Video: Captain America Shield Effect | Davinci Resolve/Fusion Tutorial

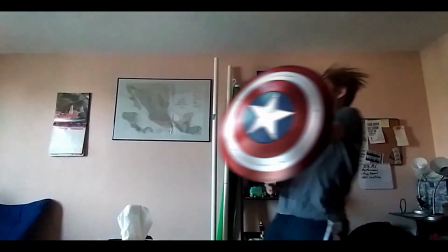All right, today I'm going to walk you through how I made the Captain America shield throw effect 100% in DaVinci Resolve.
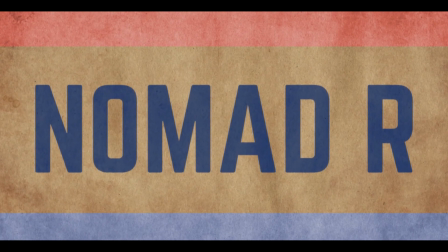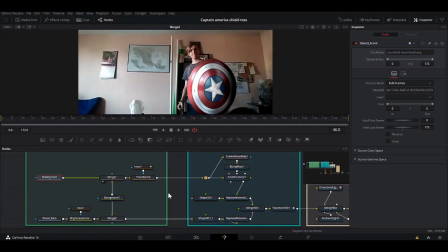All right, so today's video is going to be a little bit different than some of my previous ones, because instead of recreating the effect from scratch while step-by-step showing you how to do it, I'm going to walk you through my original project, just so that we can save time. It'll go way faster, otherwise we'd be here for hours, but it'll be all the same information, just way faster.
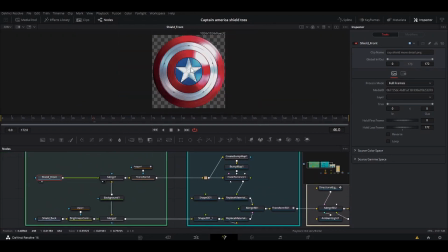All right, so the first thing I did was I found this picture of the shield on, I think it was Google,
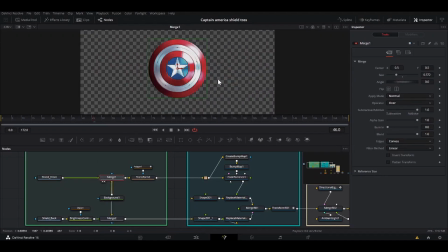and then I merged it over this background so that it would be in 1920 by 1080.
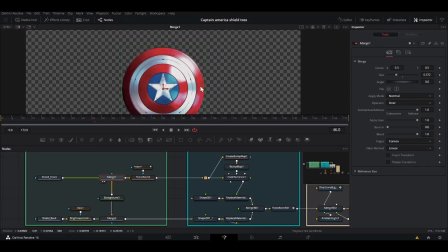I did notice it has this, let's see, pull this down.
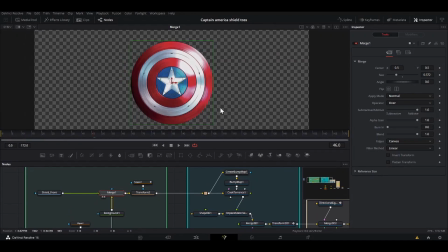It has this reflection here, this big highlight, which would be a problem making this a 3D thing because it wouldn't react to the lights. So I did this transform, take it out. If I take out this polygon right here, so I just rotated the whole shield, just lining up the star.
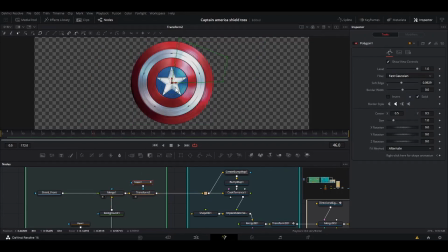And then I put this polygon so that the only thing that was transforming was this area. So I took out that highlight. So I plugged that into a create bump map, had the height scale very low, and that gave me this, which gave me good texture for the thing.
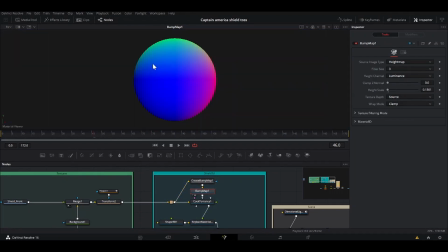So I plugged that into an actual bump map. Really hard to see it. You can kind of see it faintly right here, these lines. You see the star? No, not really. So I plugged that into the bump map of a Cook Torrance,
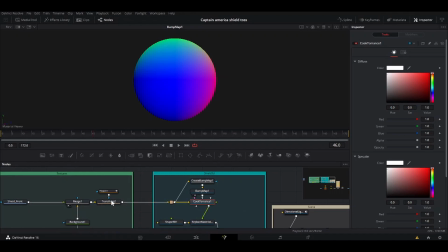and then I put the original color into the diffuse color.
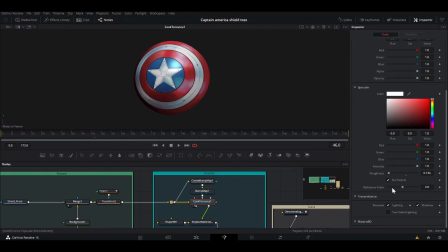And that gave me this. So I left everything as it was. I did bring down the roughness so that you have a little reflection right there.
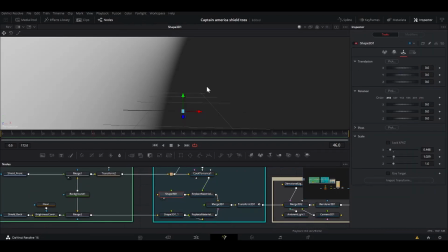So what I did to make the shield, I used a, I used a sphere.
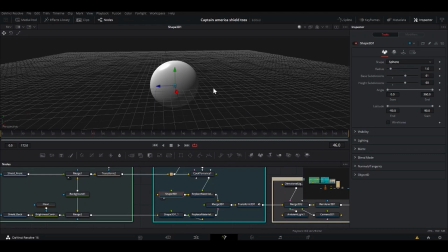So this is just a normal sphere, or a shape 3D, put it on a sphere, up the subdivisions, then
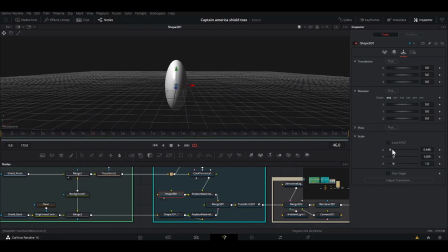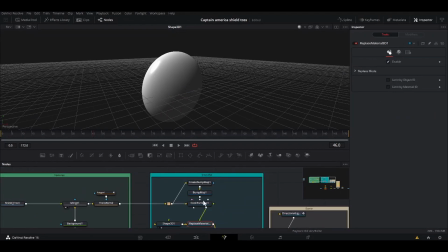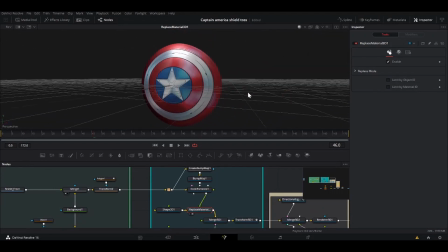I had the lighting, turn on lighting here, and that gave me this shield, all in 3D.
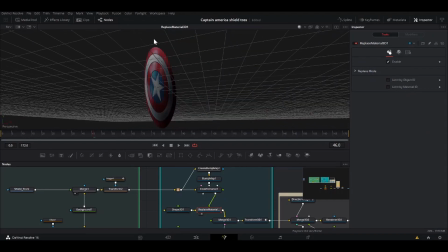It's curved and has the shape. The problem with it is, if I turn it around, it's just the original, it's just the shield on the other side. So to cover that up, I found a picture of the back.
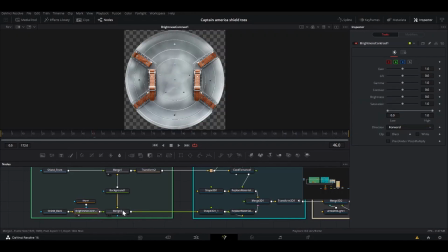Using an ellipse, I cut out this white background, and then again, merged it over the same background so it would be the same size.
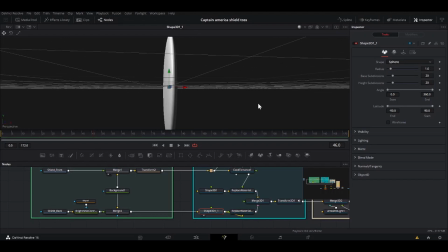And so I took this shape 3D, which is a little bit thinner than the other one, so it wasn't overlapping. I just plugged the replaced material straight into that without doing anything, because this one doesn't have to be as detailed as the front, because you're not going to be calling focus to this.
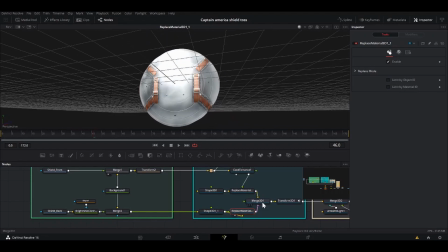It's not going to be seen as much. It's just to cover up the back of this one.
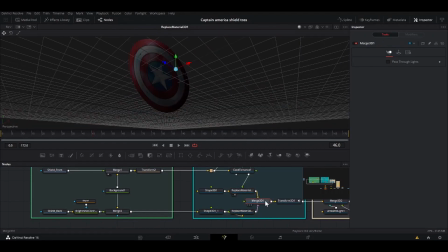So I merged those together, and now I have a full 3D shield made for free in DaVinci without using any exterior 3D model.
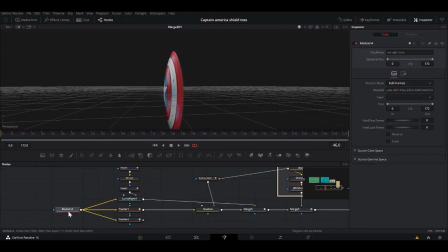So then I have my
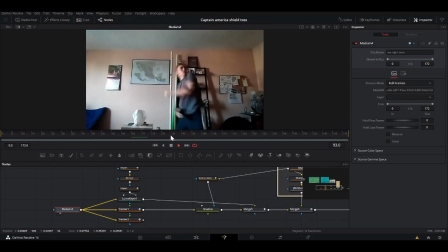then throwing it and looking like an idiot basically. So for this first little bit when I'm just holding the shield statically, I tracked my hand. I was able to track that for a good bit up until I start throwing it.